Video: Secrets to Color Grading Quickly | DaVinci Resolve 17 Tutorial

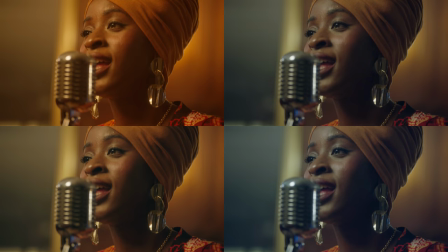She got that 60s Midwest cool, the kind of make a smart man a fool.
What's going on, guys? This is Qazi. Welcome back to another epic video, and this is probably the most practical video on YouTube, especially on my channel, because when you're working as a colorist, your client wants to see a bunch of different looks really fast. Now, these techniques can be applied to any camera, interiors, exteriors, day or night, whatever have you. Now, somebody looking at the timestamp is probably going, lies, it's not a 5-minute long video. Well, don't include the talking heads, just include the actual tutorial section.
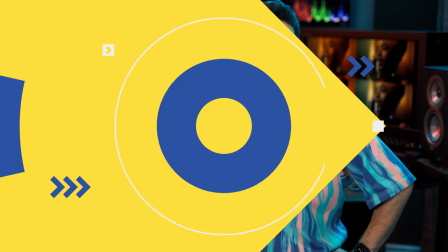It's gonna be right at 5 minutes or under, so get pumped about that. Ever wonder how to turn your SDR grade to HDR?
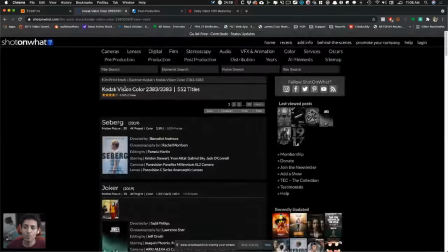In addition to that, this free webinar includes proper workflow to using Hollywood's most used film print emulation,
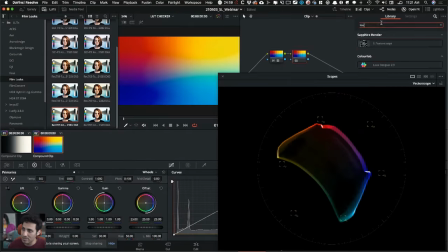custom techniques to stress testing your LUTs, future-proof LUTs for HDR and ASUS workflows.
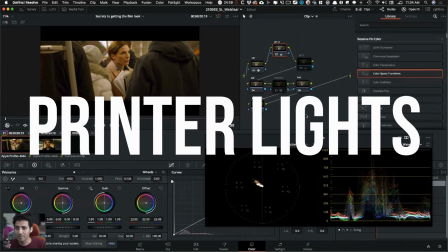Learn to balance your footage in seconds with printer lights. Secrets to building an HDR-ready node tree.
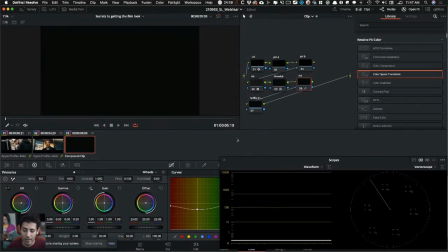Prepping Dolby Vision trim for Netflix. Pro tip when saving a power grade. I will end the session with an extended Q&A.
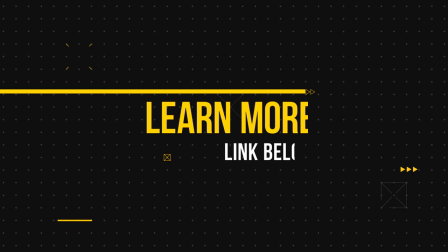These questions came from you guys. Click the link in the description to sign up for this free training. And guys, if you're enjoying the content, you guys already know what to do. Smash that like button, subscribe to my channel for more awesomeness. Make sure you're following me on Instagram, and let's roll that intro.
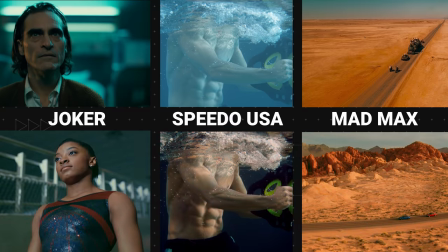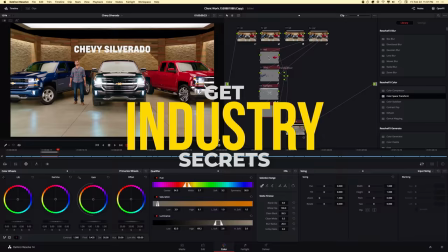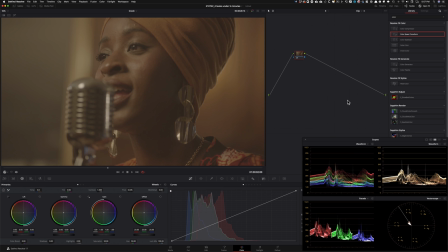All right, so this is 4 looks under 5 minutes. It's gonna be a perfect scenario if you're sitting with your director and he wants to see a few quick looks just to kind of gauge which direction he or she wants to go in, all right? So I'm gonna blaze through it. This is gonna be less explaining and more showing.
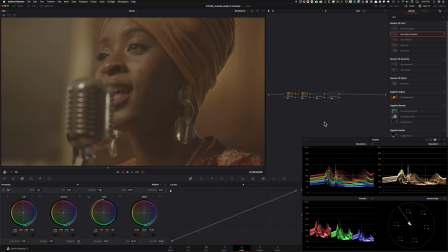Obviously, I'm gonna commentate through, so let's get going. It's gonna be a simple 5 nodes node tree. The 5th one downstream is where I'm gonna put my CST. I know it's shot on Alexa, so I'm gonna set that up accordingly.
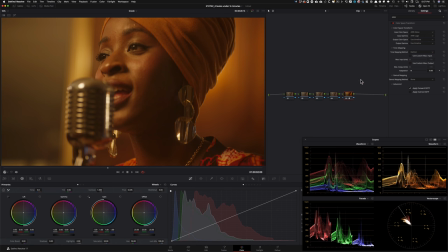And if you're wondering why I'm putting my CST on the end, watch the free training. Link is down below and you will have your answer. So this will be considered our first look, okay? This is Rec 709. This is what they saw on set. So that is going to be one look. Now I'm gonna go in here and I'm gonna start creating my second look.
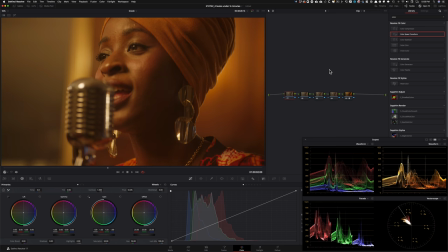So let's just go ahead and balance the shot out a little bit. So I'm gonna go use my printer lights, check out my offset right here. That's all I'm doing. So I'm just pulling out a lot of red and I'm adding a lot of blue. To kind of just even out this image, right?
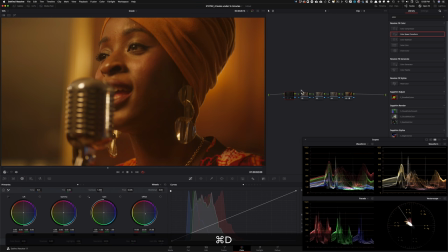Like just get it to a point where it's looking really nice. So already, right? Like, I mean, and just look at what's happening here too. So like I balanced out the image really quick just by hitting a couple of different keys. And now what I want to do is I want to go in here. So let's call this our primaries. And now I want to go here and I want to use glow.
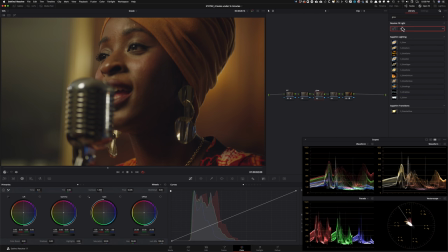And once again, we're doing it really quick, okay? So I'm gonna drop my glow on, I'm gonna change that to soft light.
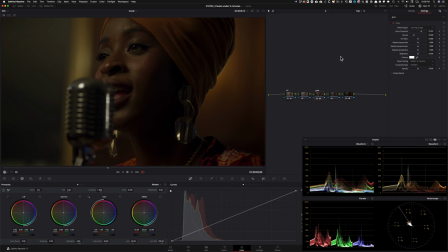Now what I wanna do is I wanna take my shine threshold, I wanna start opening it up.
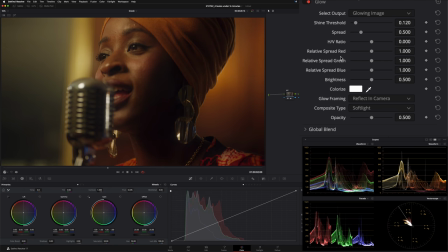So when I open it up, I don't wanna open it too much because my focus is on the skin and I want that to just look flawless. So even something like this, I'm gonna take my spread and do we have some room to mess around with that? Like even something like that, and now keep it somewhere around here.
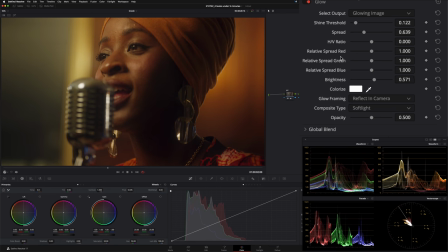I wanna go under my brightness and raise it up just to kind of give it like this nice glowy fun look. And let's see. I'm gonna keep this right here. Just look at the colors that we're getting, okay? Like look at the information that we're about to pull out just by doing this, okay?
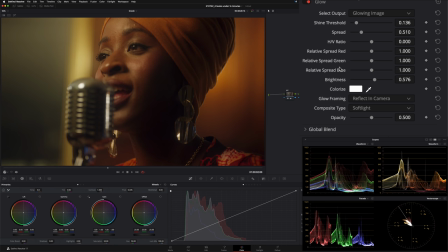And now if I control my spread, we can even create more of like a dramatic effect. So even like something like this, and then once again, I can just go under my brightness and raise it up a little bit. So if I do before and after, just look at the amount of difference that we made.
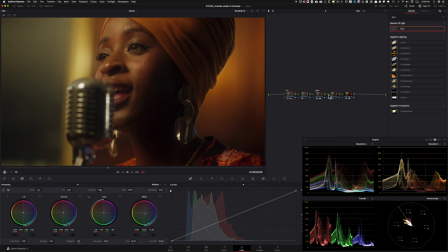So that is going to be our second look, but before I do that, I'm gonna go in here, I'm gonna type in grain, I'm gonna drop on my grain, and I'm gonna keep it in 16 millimeter, so let's open that up, and I wanna go under my advanced controls, I wanna take my mid-tone, and I wanna crank it up.
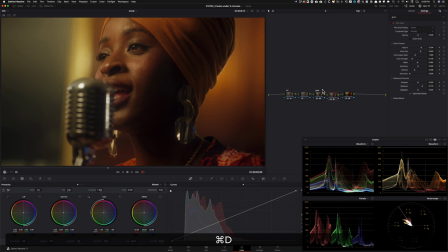So this is like, you know, us trying to create a 80s look, you know, like old school, shot on 16 millimeter, just give it a lot more texture, okay? So this is looking really, really good. What do I wanna do? Do I wanna change anything up? Do I wanna go and just like maybe lift up my blues a little bit?
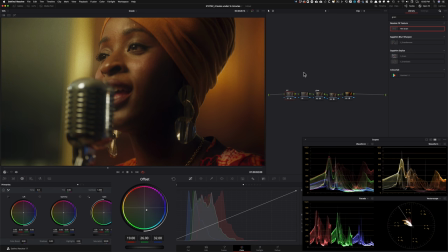So let me see. Maybe I can do, you know what? I'm liking how it's looking, like maybe, no, okay, so I'm gonna,
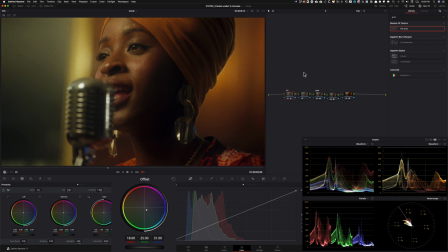all right, I'm gonna take one of the blues out and then let's see. Let's take the yellow down. That's actually not bad. This is looking pretty cinematic because the idea of color grading is to create something really unique, something really different.
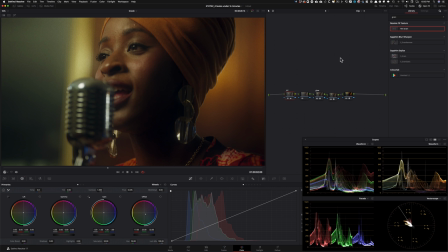When I look at my vector scopes that look really good, we just created a really cool look. So I'm going to park this and let's create a new look.
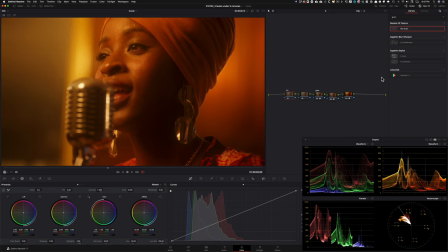I'm going to get rid of this. And this time we're going to create a warm look. But I mean, right now it's a bit too warm. So what I'm going to do is I'm just going to go under my red channel and I'm going to pull this down. And then I'm going to go under my blue channel and lift it up a little bit, not too much. Basically, I'm trying to go for a gold look.
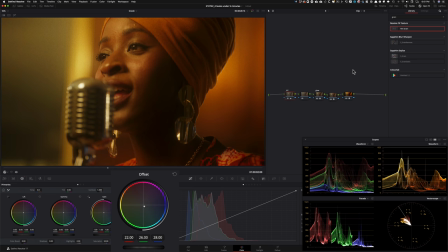Okay, so I'm going for that gold look. So can we take away more from the red? I don't think so. What else do we want to do? So do we want to add maybe a little bit more cyan, something like that, so that has a bit more of that gold look that I'm talking about?
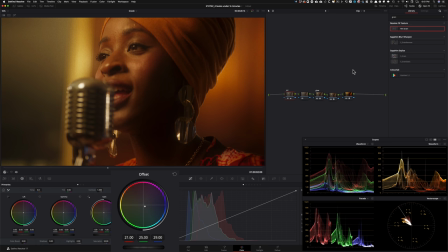And then the focus is always on the skin, so I want the skin to be really, really rich. So this is looking kind of cool. This also looks good. Now I'm going to go in my log wheels because like right now, this could also pass for like, let's call it a little bit more of a sepia look.
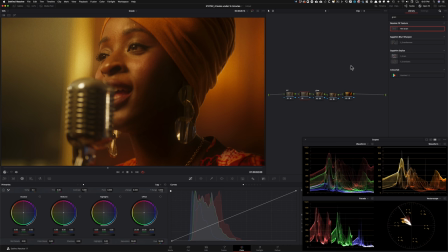So we still want enough colors to have some separation. So I'm going to go under here. I'm going to take my shadows and I'm going to pull the red down. I'm going to pull the blue up a little bit and I'm going to take my green and keep it down somewhere around here.
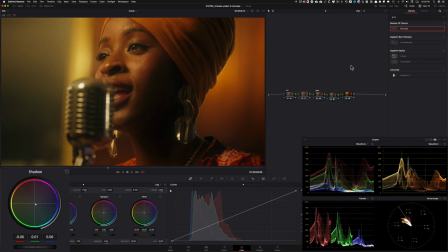Pull the red down a little bit more. So like if I do before and after, you start to see the difference that we're creating. You see it here, you see it there, you see it here. So that's enough to have that separation, yet we still have a really warm and fuzzy look. So that's our third look. Now I'm gonna reset this. I'm gonna reset my primaries.
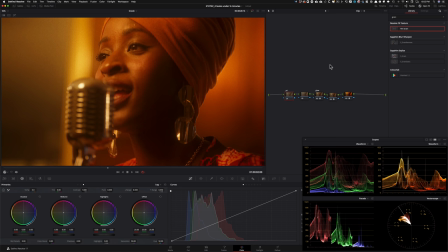I'm gonna come in here. Now I'm gonna create a cooler look. So now we're gonna go in a completely opposite direction. So let's bring the reds down all the way. Let's pull the blues up quite a bit. And now what I want to do is I want to just kind of go in my cyan and pull it up even more and then keep dropping my red and then see what I want to do.
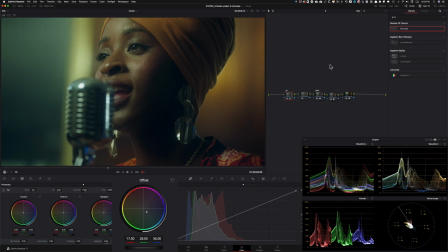So like I'm going to raise my blue up more and let's see which direction do we want to go in. So now it just comes down to the skin. Like, do we want to keep it a bit more realistic or do we want to, which direction do we want to go in? So even if we go here, it's very nice, like the skin is very believable and natural, yet we created a really cool look.
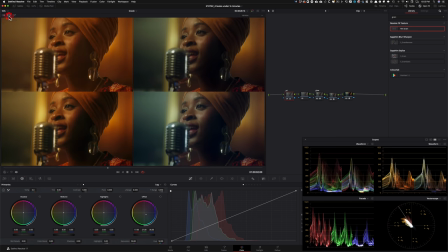So at this point, what I can do is I can click this guy and look at all our four looks. And just like look at the difference between all of them, okay? And we're done. So this is for just to get your director's blessing and then moving forward from that point on.
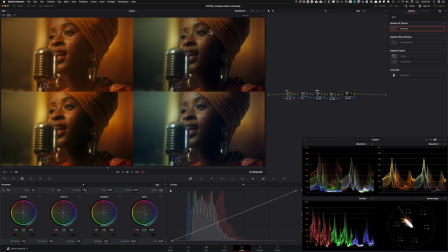So we have our Rec. 709 right here. We have the, you know, colorist grade, if you will, right here. And then we have a warmer version that plays off of this, but then still brings in a lot of gold tones. And there's a method to, you know, our madness. And like we're adding some complementary colors to have some separation.
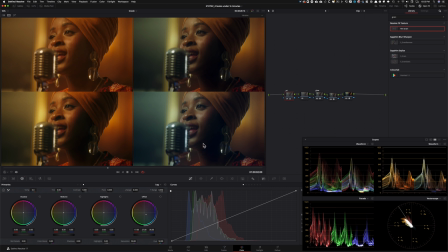And then here we have like a really nice, cool look, but still very believable and is very different than this look right here. So you pick whichever one you love.